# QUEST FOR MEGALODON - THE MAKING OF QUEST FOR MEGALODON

Hello, my name is Bob Vernon and I'm the founder of Big Chief Entertainment LLC.
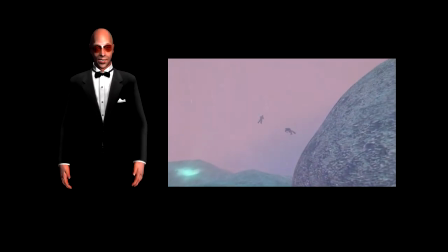(0:12)
We're going to take a few moments to show you why we chose iClone as
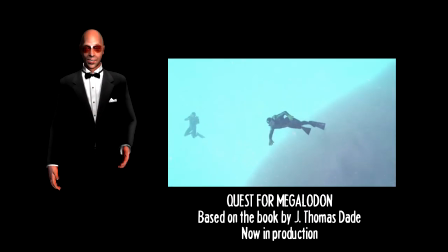(0:17)
the software of choice for our quest for Megalodon movie.
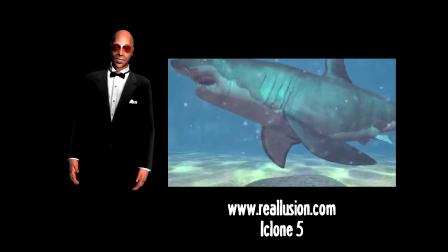(0:22)
And we're very honored to have Reallusion and iClone 5 as our technology and content sponsors.
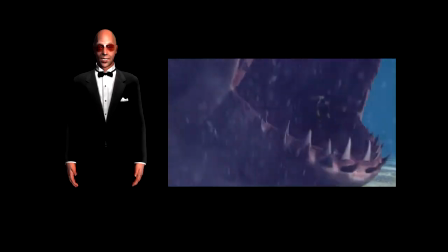(0:31)
Here's a few reasons why we love iClone.
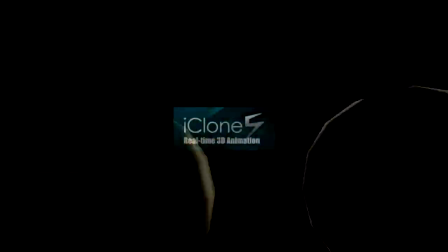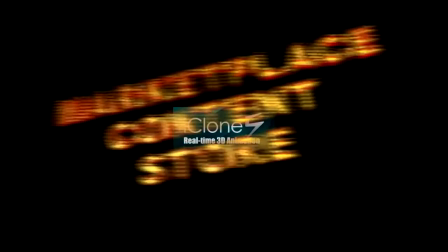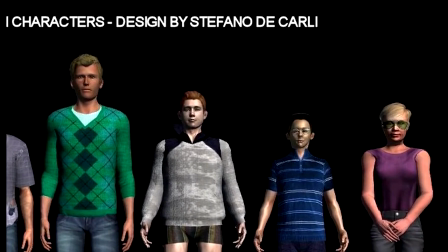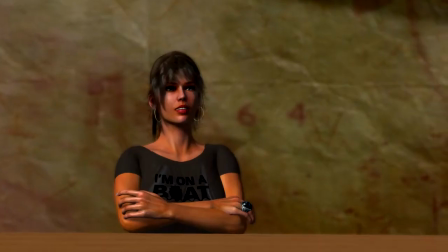Hello everybody, my name is Stefan Decarli, I am the director of animation for the Quest for Megalodon project. Today I'd just like to show you some techniques and some tricks that I am using for the production of the movie.
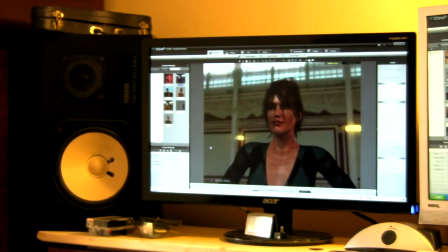(1:24)
I started using iClone in 2006 when I found out that you can create your own faces on your avatar.
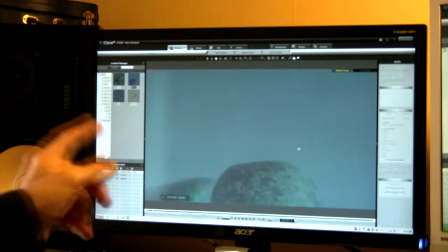(1:32)
One of the tools I like the most in iClone 5 is the atmosphere settings. In this case I'm just using a fog setting to show the shark
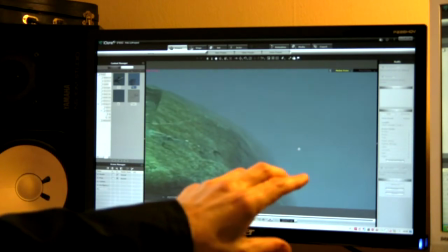(1:41)
coming from right of the screen and disappearing again to the left
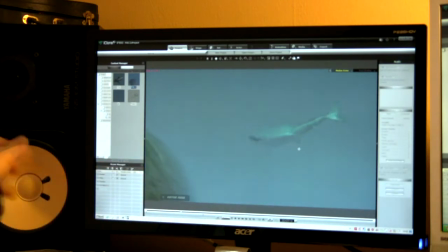(1:46)
behind these rocks that we've seen on the screen. and this also helps to give you a sense of danger you know an expectation again I am using the fog
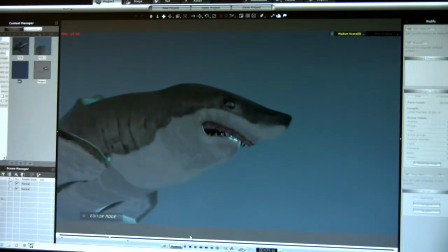(1:56)
effects for this close-up on the shark you
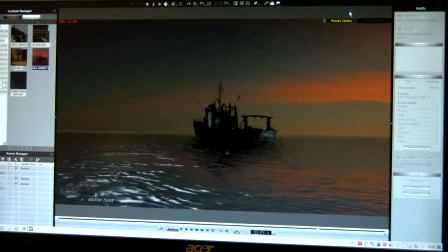(2:05)
can get great results using just one light this is another example of using HDR lights
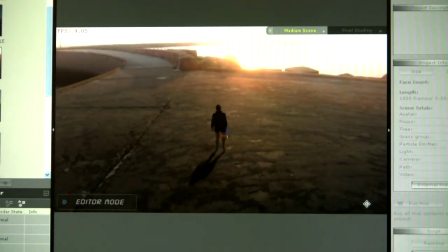(2:12)
in Iclone as you can see the avatar is working and we see the sun rays on the upper part of the frame,
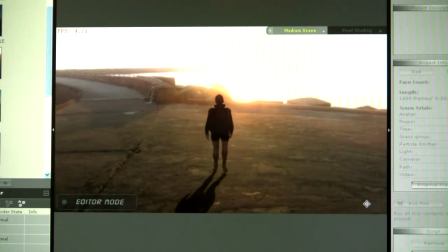(2:20)
and the lights are behaving just like in real-world environments. So in the end we see the silhouette of the avatar, you know?
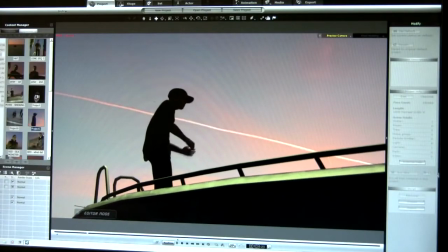(2:30)
In this case we have a sunrise scene,
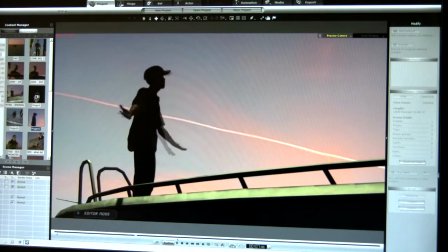(2:33)
so one light is more than enough to show the sun coming up behind the boat and behind the avatar. Another advice I'd like to give you is this, always carry with you a little digital camera because everything you see can become a great textile for Eiklund.
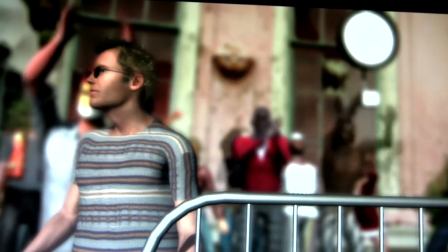(2:52)
Another feature that I really like is the depth of field.
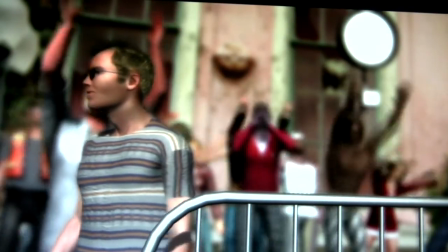(2:57)
And that way you can achieve cinematic results. I just want to thank Rear Luziano for the great support and great help they're giving us for the production of the movie. I just can't wait to show you the final result, which will be great. And in the meantime, as we say here in Italy, Arrivederci. My name is Carl Weldon. I'm a voice actor and performance artist. It's been a challenge to come up with new characters, but some of them are just like putting on a costume, and I love bringing it to life. I've been fortunate enough to see the results later on down the line, and it's always fun to hear your voice coming out of an animated character.
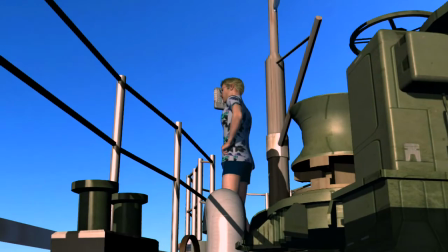(3:41)
It's like wearing another skin.
July 19th, 1987. It's our ninth day at sea.
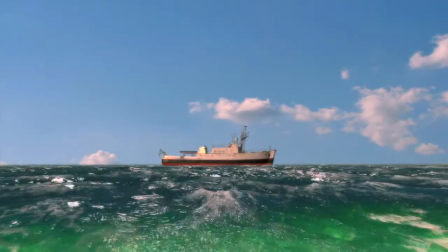(3:48) Impeccable weather has prevailed. Clear skies and virtually no wind.
Characters? Probably my whole life. I mean, as a little kid, I would be, you know, making noises and such, you know, whatever it might be. But I started training voice in high school, learning, singing classical music. And then in the mid-90s, I did a few radio spots, and I said, this is something I'd really like to get into. and as the millennium rolled around, I turned pro.